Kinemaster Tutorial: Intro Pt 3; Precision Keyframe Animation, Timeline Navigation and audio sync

Welcome back to Mastering Kinemaster Custom Intro Part 3. You probably noticed it was a different intro. I made it super Hollywood style to emphasize the connection of ears and eyes. I'm going to teach you all about keyframing so closely to make something that's really Hollywood style like you just saw. Now, like, subscribe, join me on the other side to really learn about extreme keyframing and wrap up your own cool animation.
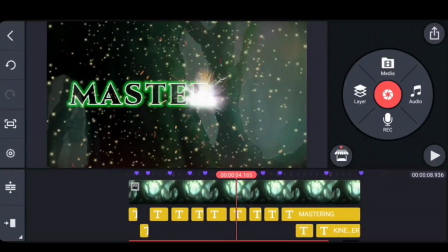36s
I will see you over there. So here's what the complete project looks like. A lot has gone on since version number 2, but I just want to show you a lot goes in a small space,
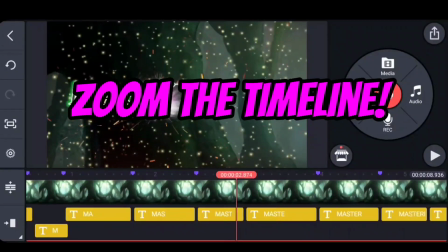44s
and reminders of how to get around here is that we zoom and we are always conscious of what the time is,
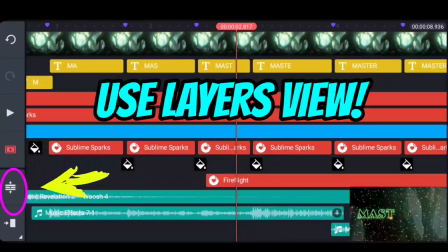50s
but once you've got your letters cut up,
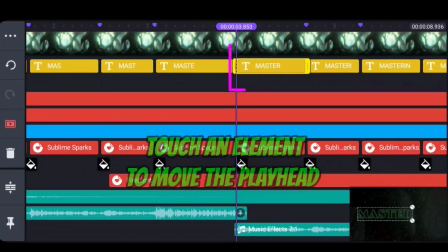52s
you can actually use the fact to navigate that when you touch on something in Kinemaster, that it's going to navigate to there.
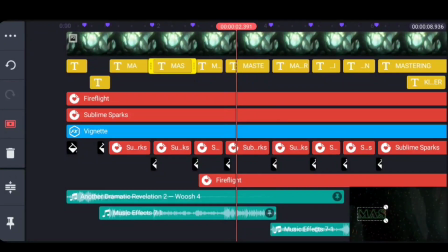59s
Now let's back up to this view a little bit. So you'll notice is that we have everything kind of lining up on the lines of the letter cuts. And so as we make our animations, we're going to use those to get to the right place that we want to go.
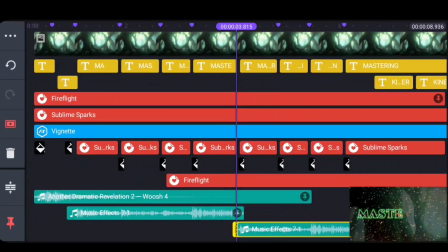72s
If you were basing it all on music cuts, Kinemaster also will fast forward to the music cut that you touch on,
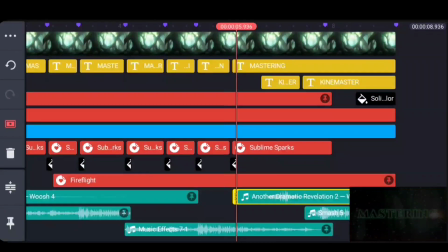80s
and so you'll get yourself lined up properly by tapping on an object that you want to work with.
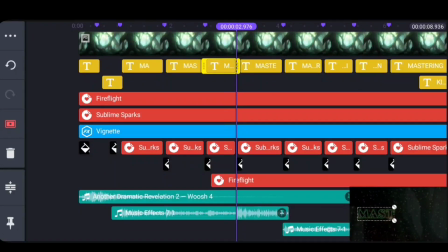85s
You can use the bookmarks menu, but I think once you have your basic stuff cut up, it's easier actually to use this tap methodology.
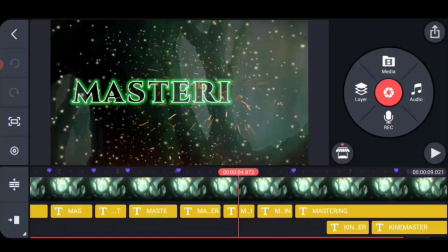93s
All right, let's start talking about animation. First off, we've got background animation. Now, this is really important.
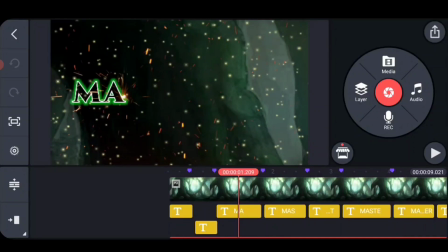98s
You may or may not have noticed it, but it keeps the viewer interested, makes excitement without actually being the primary animation.
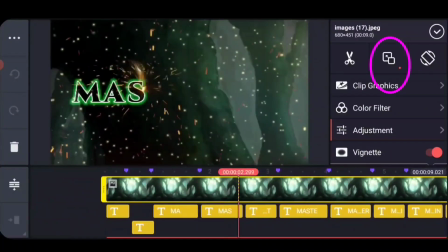106s
Now, look, the trees are actually moving in and out. And this is really easy to do just using your clip, pan,
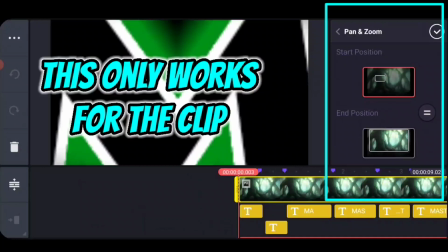114s
and zoom that is built in there, and it just went from heavy zoom to a zoomed out.
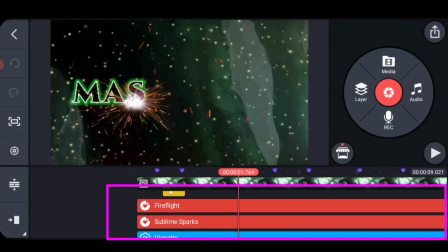119s
So that is the far background animation. There's also two other background animations in there, and there's two stickers that I have animated.
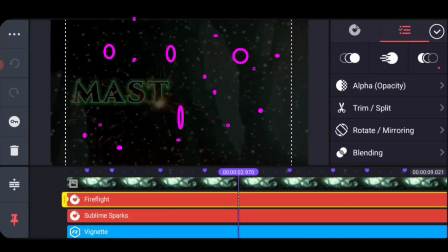127s
There's the Fireflight, which is these little sparkles that are in the background, and then in addition,
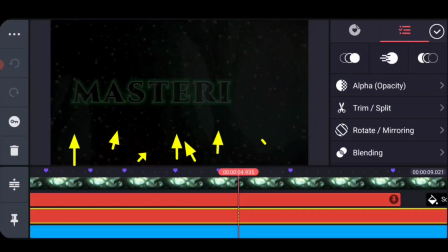133s
Sublime Sparks are the fire that kind of comes from the bottom going up to the top.
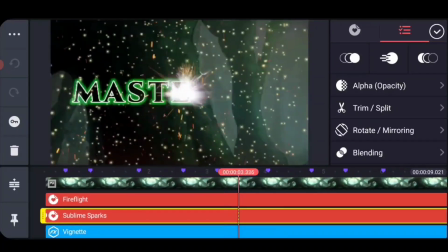138s
Now, we're going to talk about keyframe animation in a second, but just this idea of having some background animation going on is super important,
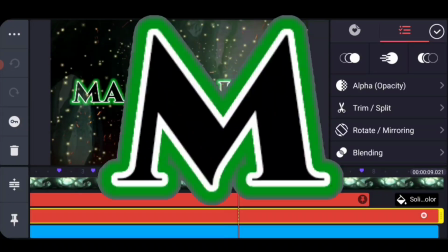147s
I think, to make a look and feel of something that catches the viewer. Let's talk about another animation you may or may not have realized,
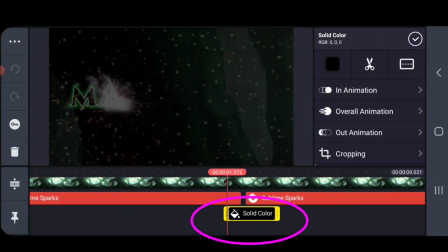155s
but these black items are just black sound triggers that are literally 0.2
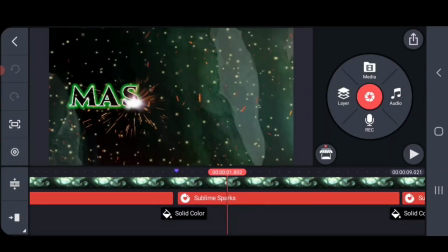160s
seconds long that happen with every one of the drum hits.
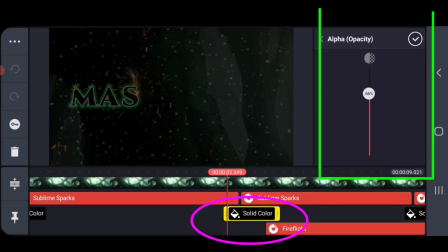164s
Now, these are just a 67% or 66% alpha opacity. There's no actual animation on them. They're just so tiny, they show up and they go away, and it triggers our brain, our eyes, and our ears. Thump, thump, thump.
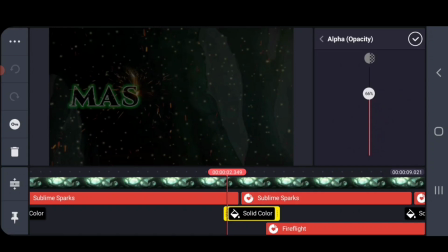179s
You don't have to use them, but it makes a really cool effect that connects all of our visual and auditory senses.
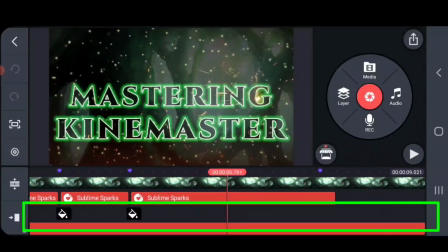186s
So that's another form of our animation, and you can see them on each of the triggers on each of the bookmarks placed in there.
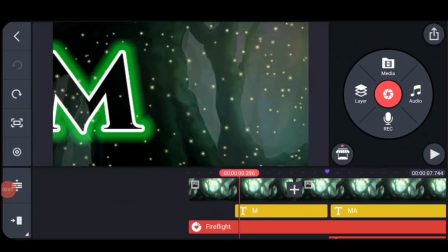195s
Now let's talk about keyframe animations.
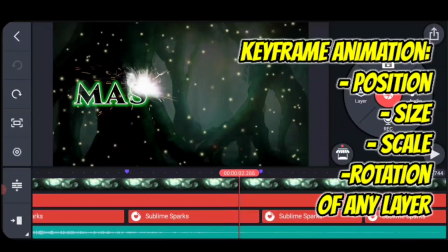197s
Keyframe animations are applied to any layer, and they can change the position, size, scale, or rotation of that layer.
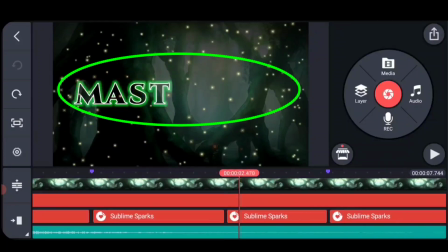205s
The most obvious ones in this example are the sparks that kind of draw out the letters as they go along.
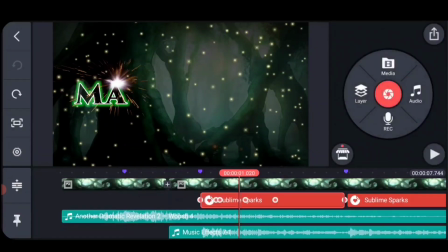211s
The M in the beginning is keyframed as well, so I'm going to show you how this works, but when you select on one of these, stretch it out, you'll see little red dots in there.
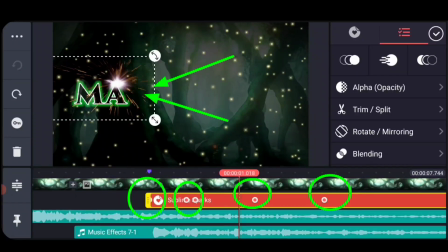219s
Those are the keyframes that are for that particular piece of the animation. Each of these are done by hand.
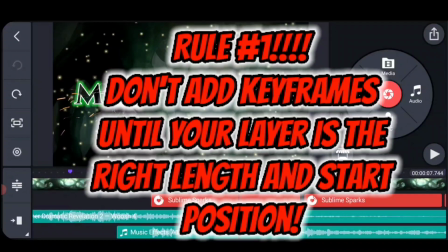226s
Now, rule number one, so you don't get frustrated and this can really tie you down, you want your layers to be timed and placed correctly before you put your keyframes,
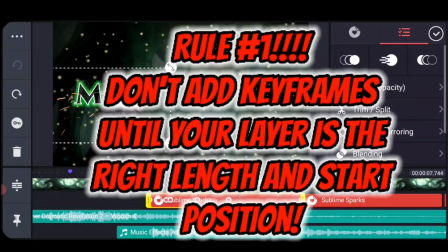241s
because you do not want to trim or split a keyframed layer,
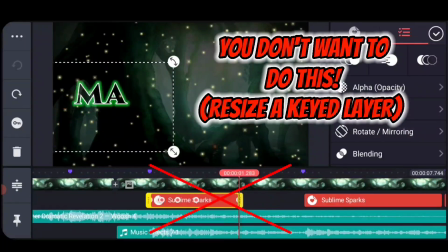245s
and you don't want to change the length of a keyframed layer.
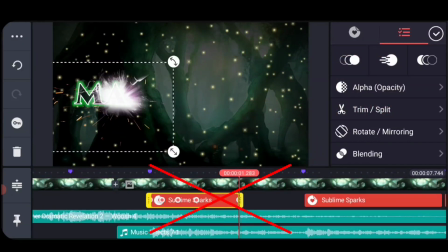248s
I'm not going to explain how hard and weird it is, but you want to get your things in place before you put your keyframes in it.